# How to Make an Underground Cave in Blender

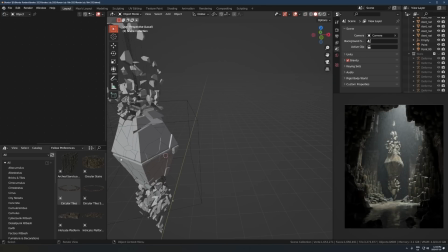(12:26)
So I'll just get rid of that for the demo, but that's exactly the same thing I did here. I just turned up the recursion a bit higher, I think. it was just 2.
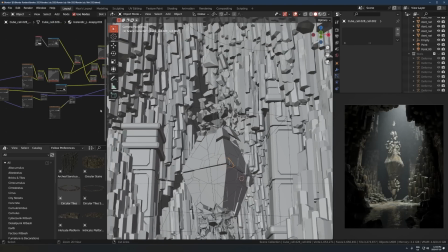(12:35)
Okay, so that's that. And then for the texture, I think this is just, there's a lot of nonsense and complexity going on here,
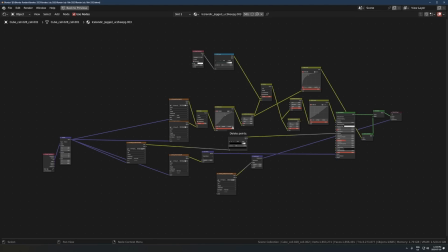(12:42)
but basically what this is I took a rock texture from Quixel, and that's just the default rock texture,
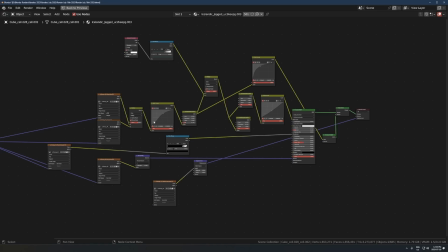(12:50)
so it's carrying most of the detail. And again, you could get that from Ambient CG if you want. That's free.
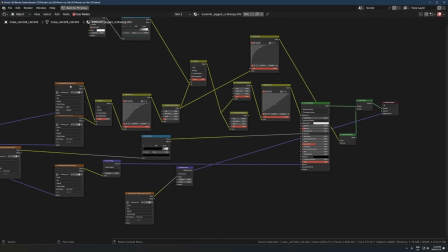(12:55)
And that's just running into, we just got the basic base color. This is ambient occlusion, but it's not really doing that much. So this whole chain here is the base color. Got the roughness, normal, and displacement. So basic standard texture setup. And then there's some other, I put an ambient occlusion node in here.
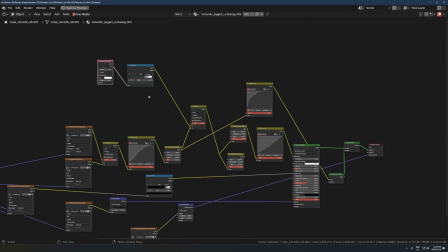(13:14)
I think for this, in this case, all it's doing is just making everything a bit darker. Ambient occlusion is a separate thing on its own that doesn't just make it darker, but in this case, it's the way it's set up is it's kind of just making it darker in my case.
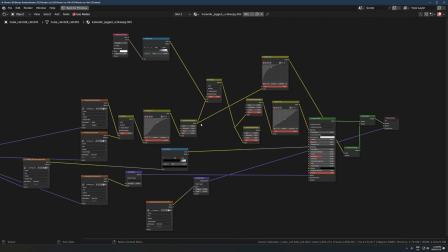(13:29)
So this whole chain here, just think of this as the base color chain.
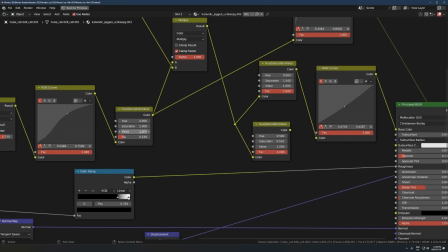(13:34)
I'm doing some weird things, like I'm increasing saturation, I'm decreasing the brightness. There's some weird stuff going on.
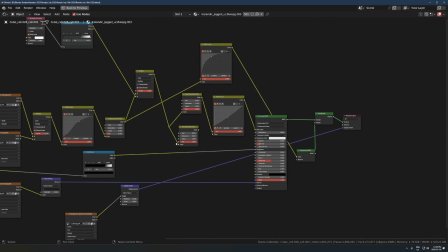(13:39)
Not really that important. The basic idea is take a regular rock texture, put it on, and then you could stop there.
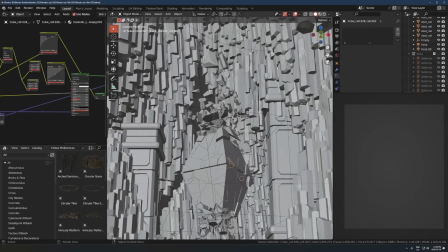(13:48)
But what's actually happening in mine is I'm adding a bit of translucency, so you can see
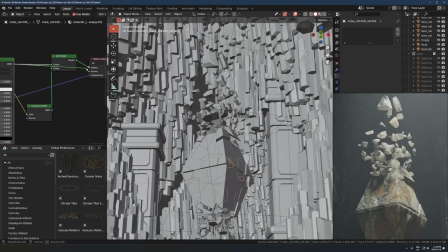(13:55)
if I just run this straight out without the translucent, it's just a regular like rock texture type thing, and you can see it's very solid looking. If I add that translucent in, which I'll explain in a second, it just gives it a nice soft, crystally salt type look, which I really like for this kind of stuff.
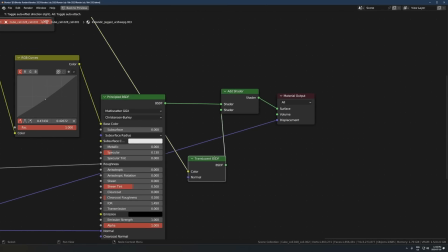(14:15)
So the way you do that is it's just so this is our basic texture running out of this one. So we've just got base color, roughness, and normal. And then that is just, like I showed you before, that can run straight out.
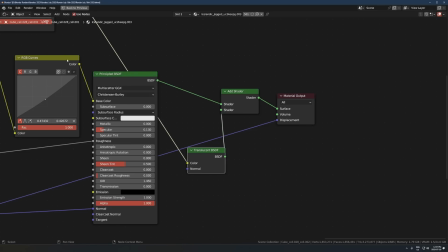(14:28)
But if you want that translucent, you just take a translucent node, run the base color that normally would be running into your regular texture, run that also into the translucent, and then run the translucent into an add shader and add those two things together. So you just add your regular texture to a translucent,
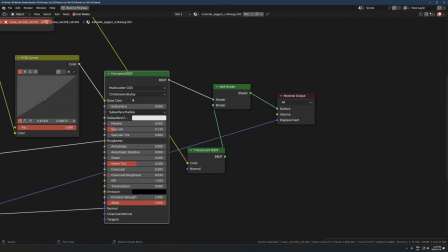(14:47)
and then make the translucent color the same color as the texture that's running into the principal shader. and then you just run the add shader out, and then there you go. You added translucency to it. That's what you just did. And then I've got just, yeah, that's it.
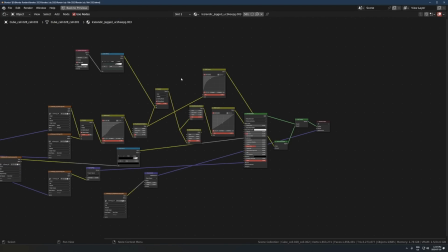(15:03)
So it looks complicated, but hopefully that explains it in a very simple way. There's all this extra stuff that you don't need to do, but that's what I explained is what's going on here for the most part.
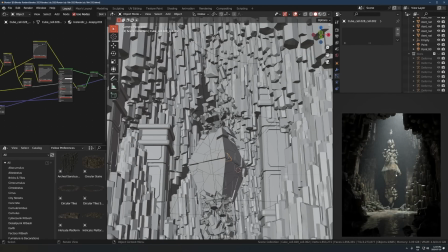(15:16)
So that's that. And that, again, just gives it a cool, like, crystally kind of look, which is kind of fun sometimes.
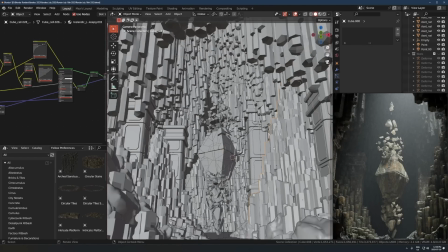(15:24)
And I think I'm doing that to the rest of this stuff too.
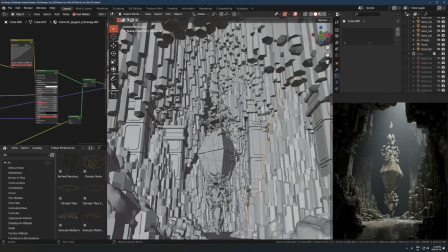(15:26)
It just softens out everything and makes it look kind of cool and just, I don't know, like really soft stone, I guess.
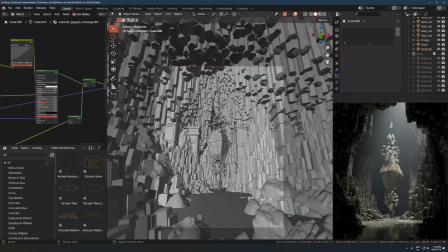(15:35)
So just, you don't need to go for that look, but just kind of, I just thought it was cool in this one. So yeah, anyways, whoops.
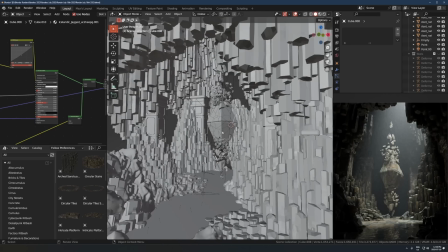(15:44)
So yeah, anyways, looking around this scene now, it should make a lot more sense as to what is actually going on here,
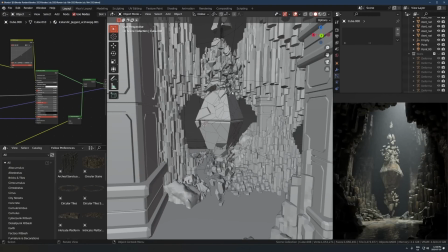(15:51)
because there's nothing really that complicated in terms of what is going on in the viewport here.
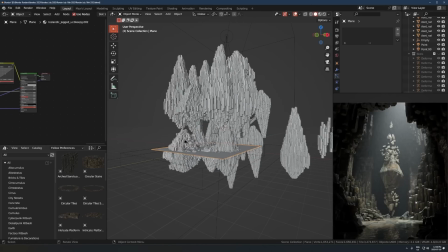(15:56)
I guess I'll talk about the water in a second, but basically the floor here is just, I think I've got the same rock texture that's on everything.
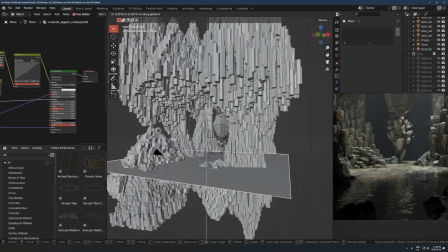(16:04)
This one doesn't have the translucent, so it's just a regular rock texture. And then this floor here, it's just got adaptive subdivision. So you just make sure you're in experimental cycles, so you won't have this adaptive checkbox if you don't switch this feature set from supported to experimental.
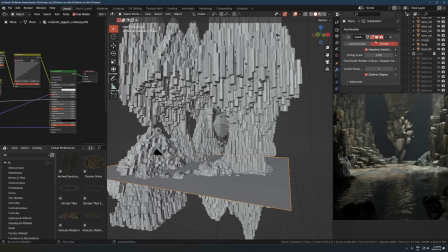(16:23)
And then you just add a subdivision modifier, switch it over to adaptive right here. And then there you go.
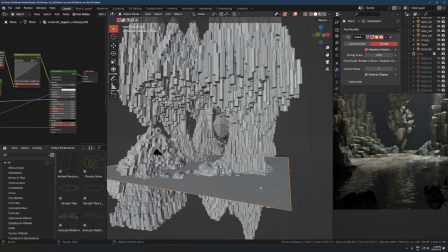(16:30)
You could also just right click and subdivide it like 100 times and it would probably look the same, because it's underwater here.
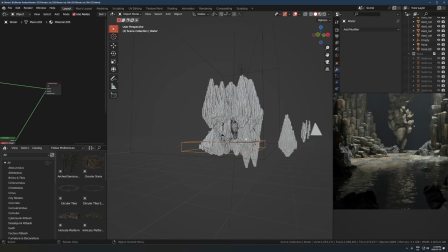(16:37)
It's not really that important to have that on. Point is, have some rocks at the bottom, and then the water here.
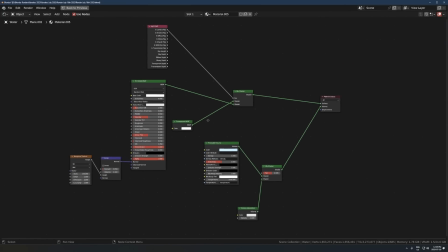(16:42)
I've done a video on creating realistic water, so you can just go watch that if you've never done this before. But that's the node setup if you want to just copy it. So the different thing here that you probably haven't done before, if you haven't seen this, is
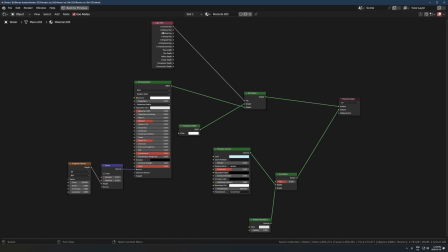(16:58)
these couple extra nodes, the light path, transparent, and mix shader. So that just lets, I'm not exactly sure exactly why this works, because has to do with I don't know, how the camera sees light rays in Blender, I guess, which I'm not really that good at understanding.
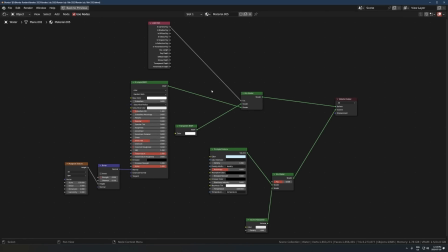(17:17)
But the point is, if you do this, it'll let a lot more light through the water versus if you just turn off the transmission normally. So it's just, that just makes it look a lot nicer.
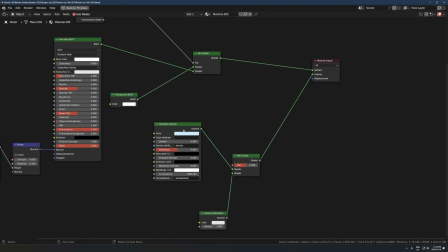(17:28)
And then if you want it to be kind of a bit murky and cloudy, you just add a principled volume into the volume output of the same shader. And I'm adding a volume absorption, but it's not really doing anything. So just add this and run it straight out, and it'll look pretty much the same. Just make it whatever color you want, and then yeah, there you go.
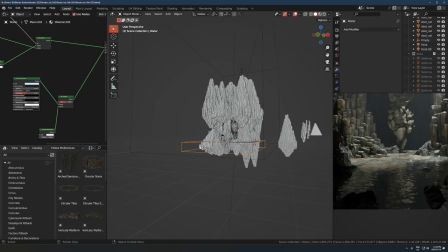(17:47)
Again, that I go more in depth into that into my. I have another video about creating water, so you can watch that if you want. But I'd recommend just copying this setup here and just run with that. Okay, so that's the water.
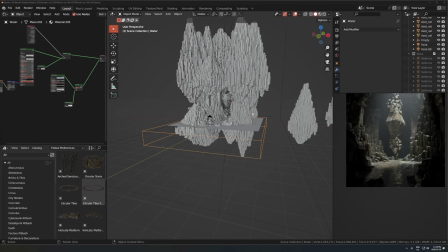(18:02)
So yeah, let's talk about the lighting. As usual, I keep it very, very simple with the lighting.
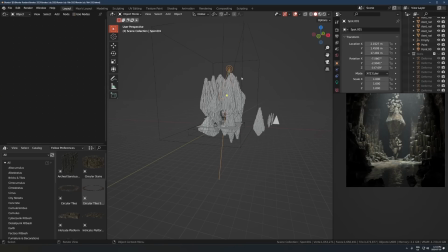(18:07)
So in my scene here, I think this is a good example of a very simple setup.
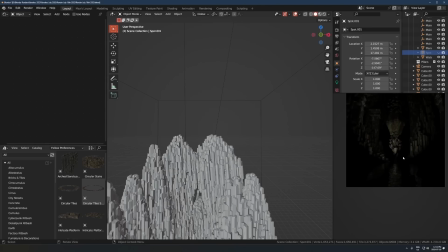(18:13)
It's just one spotlight and pretty much nothing else. You can see there's still light in here.
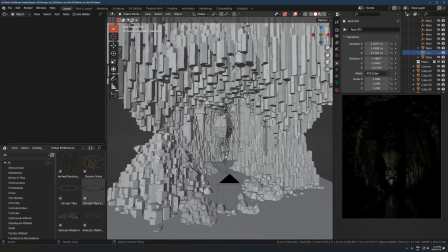(18:18)
There is another area light at the bottom because I'm faking a bit of bounce lighting.
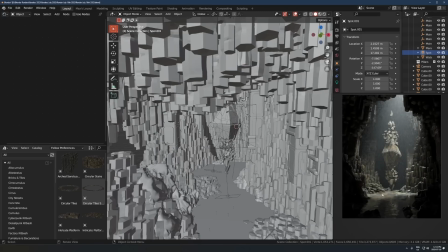(18:21)
So like the light that would be reflecting off the ground here and shining back up onto this model, I'm kind of enhancing that a little bit by adding an area light in those areas that it makes sense for light to be in. But for the most part, 99% of the light is coming from this one spotlight at the top.
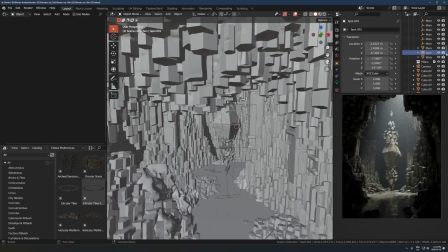(18:38)
Like, I could delete these extra lights and it would look pretty much the same. But if I deleted this main spotlight, you can see there's almost no light left in the whole scene.
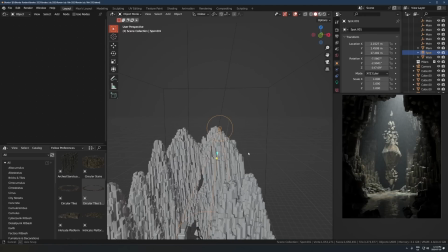(18:47)
So let's look at what this is. It's just a spotlight at the top of the scene shining through here.
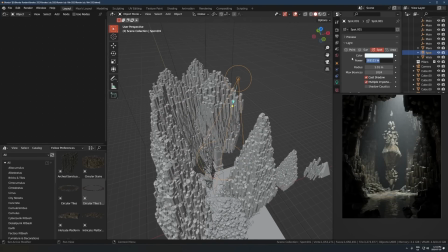(18:55)
Yeah, whatever this number is, however many watts that is, it's turned up quite a bit. The radius is pretty high at 1 meter.
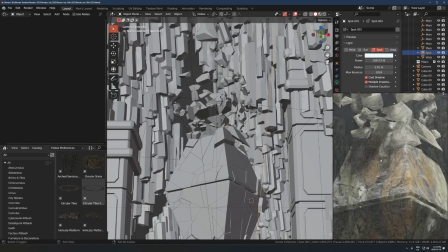(19:01)
So what that's doing is, if we look at the shadows here, so pay attention to the shadow being casted by these stones here. If I turn it down to 0, we're going to get really harsh shadows, and it almost looks like direct sunlight kind of. And so if I turn that up, the higher I turn that number, the softer that the shadows are going to be.
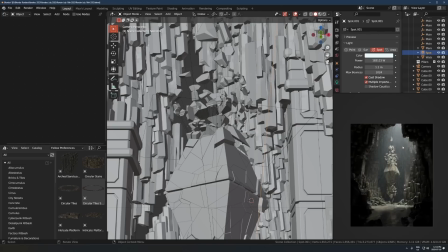(19:19)
So that just means that, like, in this render, I was kind of going for, you know, an underground type thing. So if you imagine, like, if you were in an underground type cave, what would the lighting look like if you were getting a bit of daylight? For me, I'm kind of picturing like, I don't know, like a cloudy day.
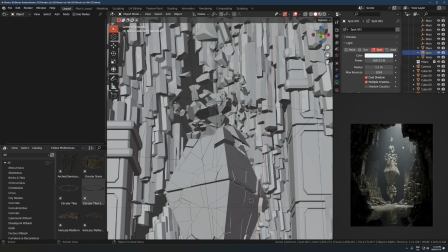(19:39)
If there was a big opening at the top of this cave, letting some light in, that's kind of what I was going for. So that's why the light size is turned up, because I don't want it to look like direct sunlight.
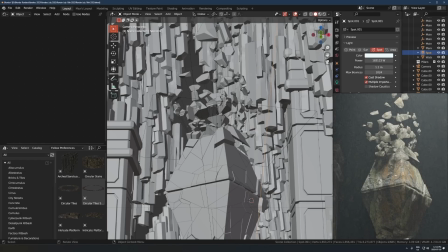(19:47)
I kind of want it to look like the light that you would see if you were at the bottom of a cave with just like the sky kind of reflecting in there, or shining in there rather.
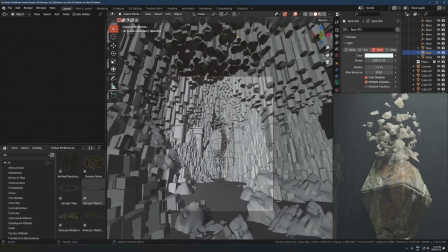(19:59)
So, if you were in a cave, you probably wouldn't be getting direct sunlight. You'd probably just be getting a bit of ambient light from the sky.
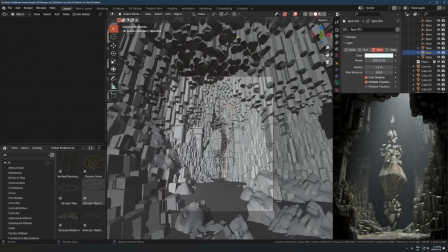(20:06)
And that's kind of what I was trying to mimic here with the bigger radius. And it also just looks cool having nice soft shadows. The color here is just a little bit blue, so that's saturated at 0.17, so not anything crazy.
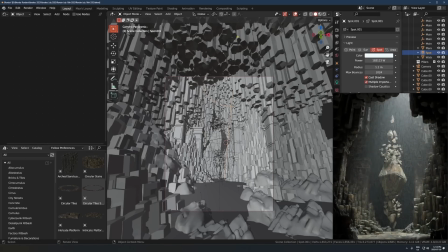(20:21)
You could have it at 0 and it would look almost the same, but I like it a little cool. And then, yeah, that's the lighting.
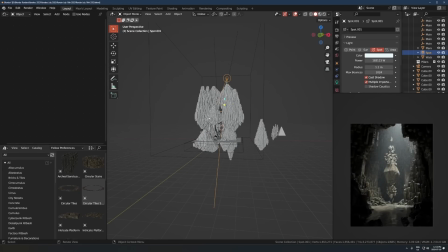(20:27)
Like, really not that complicated. So with this, I didn't just add it here and then it was perfect straight away.
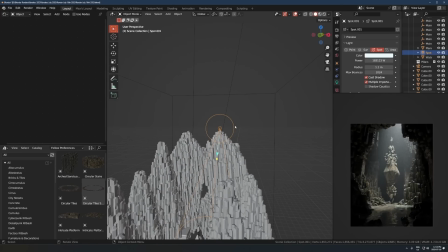(20:34)
I had to move it around a few different times and try different angles and find a spot that worked best.